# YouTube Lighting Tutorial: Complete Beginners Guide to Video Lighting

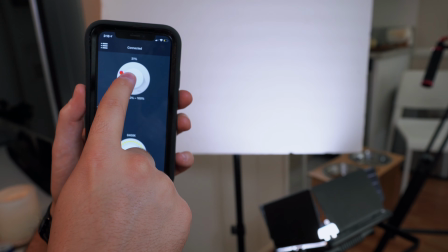8:16 I could control the brightness and the color temperature just while looking at the monitor, doing it from my phone.
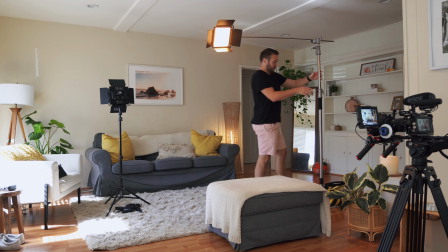8:22 This was really, really cool. Starting with that back hair light, we set that up on the C-stand so it was outside of the frame,
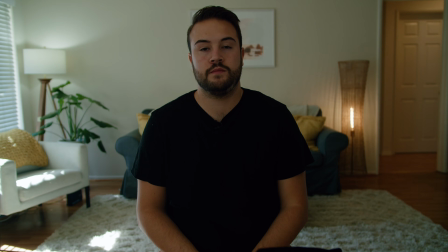8:29 and we set it to about 2,800 Kelvin to match that lamp in the background.
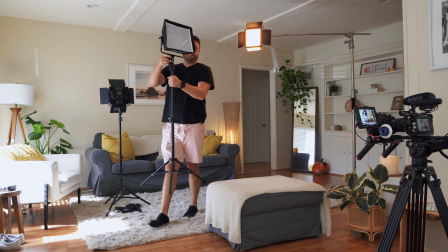8:34 When it came to our key light, we had this just outside of the frame and we matched it to that daylight temperature. And we had a softbox just like this one on that key light. So it gave a really nice soft effect. And so you can actually pick these up separately. And we'll have links to all this stuff in the description below if you want to pick that up. And so that helped to give a nice soft roll off from the light to the shadows.
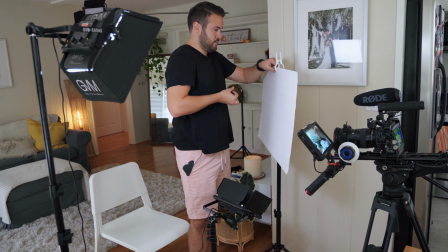8:57 And with the third light in the kit, we actually use this for a fill light. And so I had a $1 bounce board that I picked up from Dollar Tree.
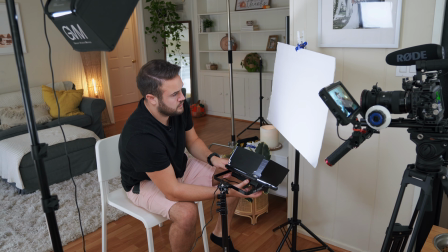9:04 I just simply clipped it to a light stand and then I bounced the light onto that board.
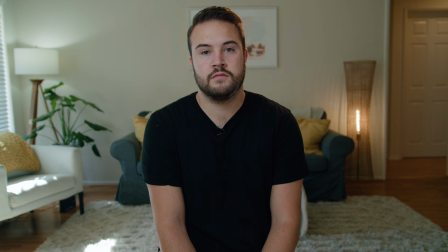9:10 And this gave a really nice soft light onto the left side of my face, where it just kind of filled in those shadows and really made it a brighter shot. Now let's say it's nighttime just like this and we're shooting something indoors where the color temperature is gonna be a lot warmer. Now, sometimes when shooting inside, you actually kind of want to get that warmer kind of look because our eyes are so used to that daylight color temperature that when we come inside and it's nighttime, we're kind of used to having that warm mood.
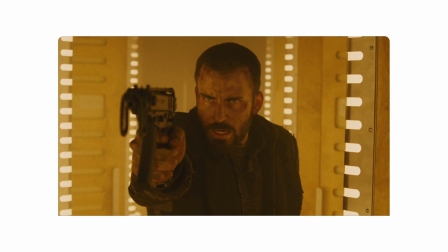9:39 And TV shows and movies sometimes do this where you see that the shot is on purpose very warm, kind of orangey,
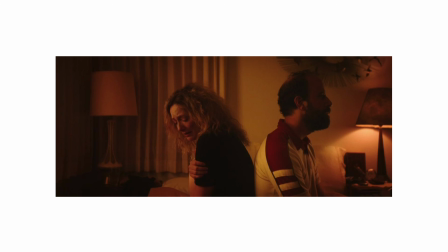9:47 and that is because they have these warm lights, and then what they're doing in camera is they're making the color temperature a bit higher than what the lights are at. So in the camera, I could set the white balance to 2700 Kelvin, but you can see that it just looks a little bit flat. I wanted more of those warm tones coming in to really give that warm nighttime lamp type of vibes.
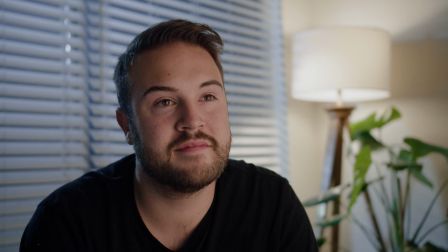10:09 So what I did is I actually set the white balance in the camera to 3600 Kelvin, and that is gonna warm up the image. Now with that being said, let me kind of break down exactly how I set this up so you guys can do the same thing at home.
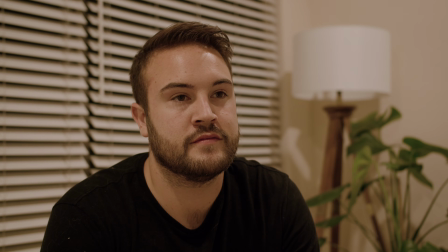10:23 Now when I set up the shot, I wanted that lamp to be in the shot, to be my motivational light so that I could bring in my key light on that same side.
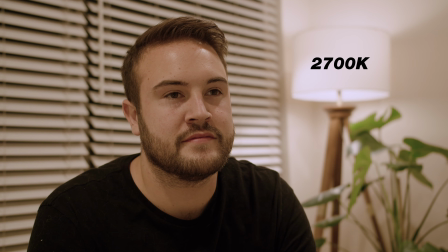10:32 So you can see in the shot that the lamp sits on that right side of the frame. And then I set up my first key light on that right side of the frame as well.
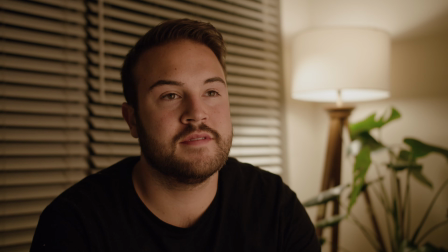10:42 And that is going to be coming in, looking like it is a part of the lamp, also looking like it maybe could be coming from a different lamp, but it has that same color temperature,
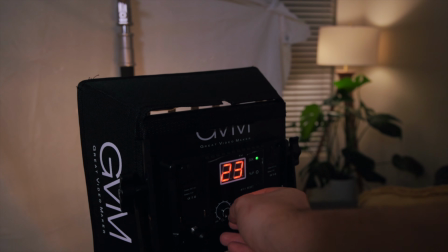10:51 so it looks very natural in this shot.
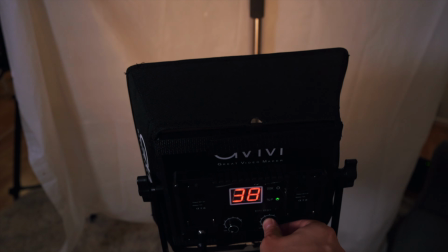10:53 Now, because that LED light is bicolor, it was very quick and easy to get it to the right color temperature to match that lamp. And then I actually removed the diffusion and I kept that grid on there to kind of keep
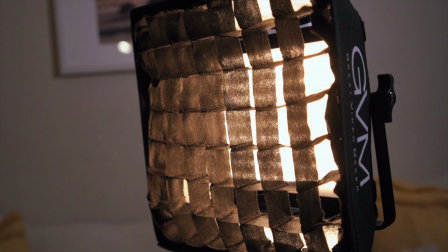11:05 the grid pointing the light directly at what is a shower curtain.
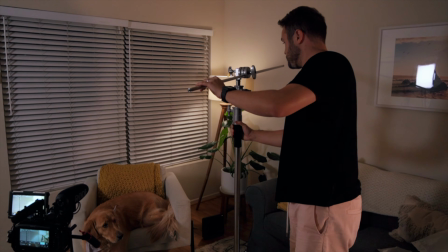11:10 So this is $1 and I'm using this on a C-stand to kind of give a big,
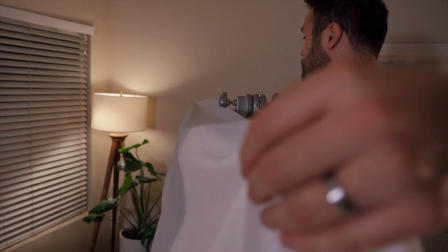11:15 nice, soft light so that it can go onto me without, that harsh light.
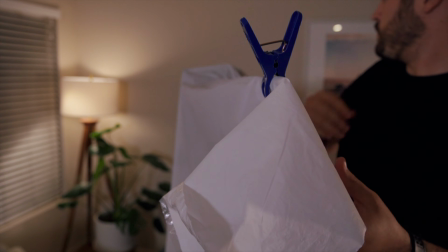11:20 Everything looks nice and soft. I also bought some clips from the dollar store to attach that shower curtain to the C-stand.
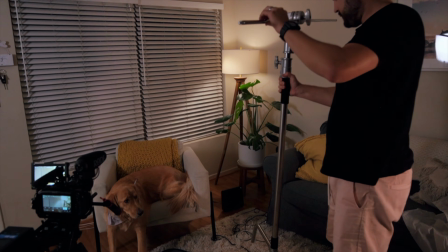11:28 And really with positioning it, I wanted to bring it as close as possible to help get that soft light.
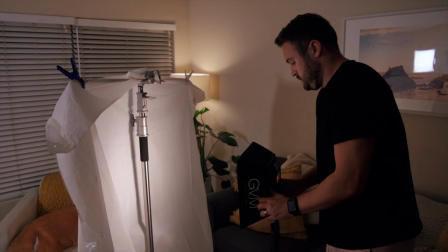11:34 And then I just dialed in the power of the light until it was properly exposed.
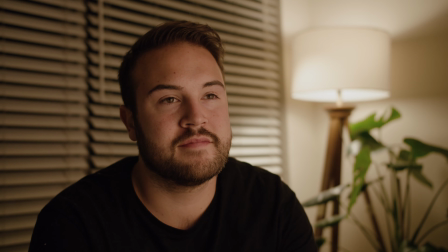11:40 Now already the image is looking incredible, but I wanted to add a little bit of that extra sauce onto the scene.
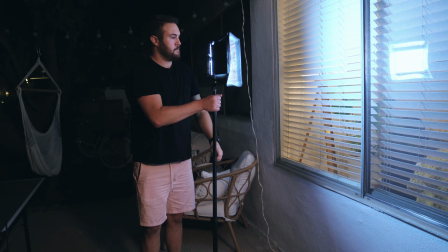11:47 And so what I did is I went outside and I have that kind of moonlight or street lamp, porch light,
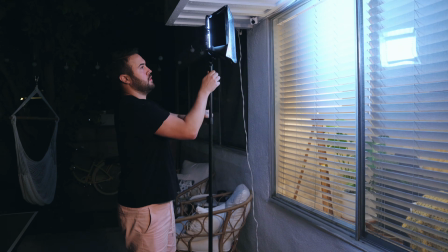11:52 whatever it is, and I made it as cool as possible, kind of to reflect that moonlight.
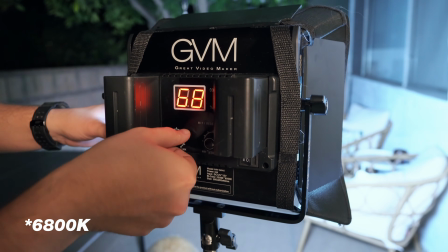11:56 So I set it all the way to 6500 Kelvin. And you want to use a sandbag.
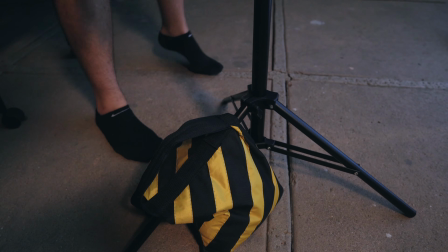12:01 So make sure you're using sandbags whenever you're setting up lights so that nothing tips over.
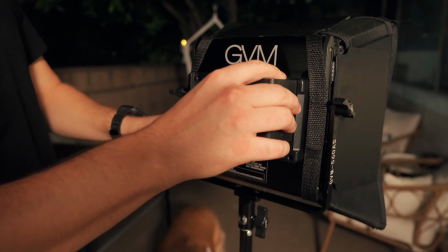12:05 But I used the NPF battery since that light was outside and I didn't have an outlet out there. The nice thing was those Sony NPF batteries were powering the light and have been working all day for me.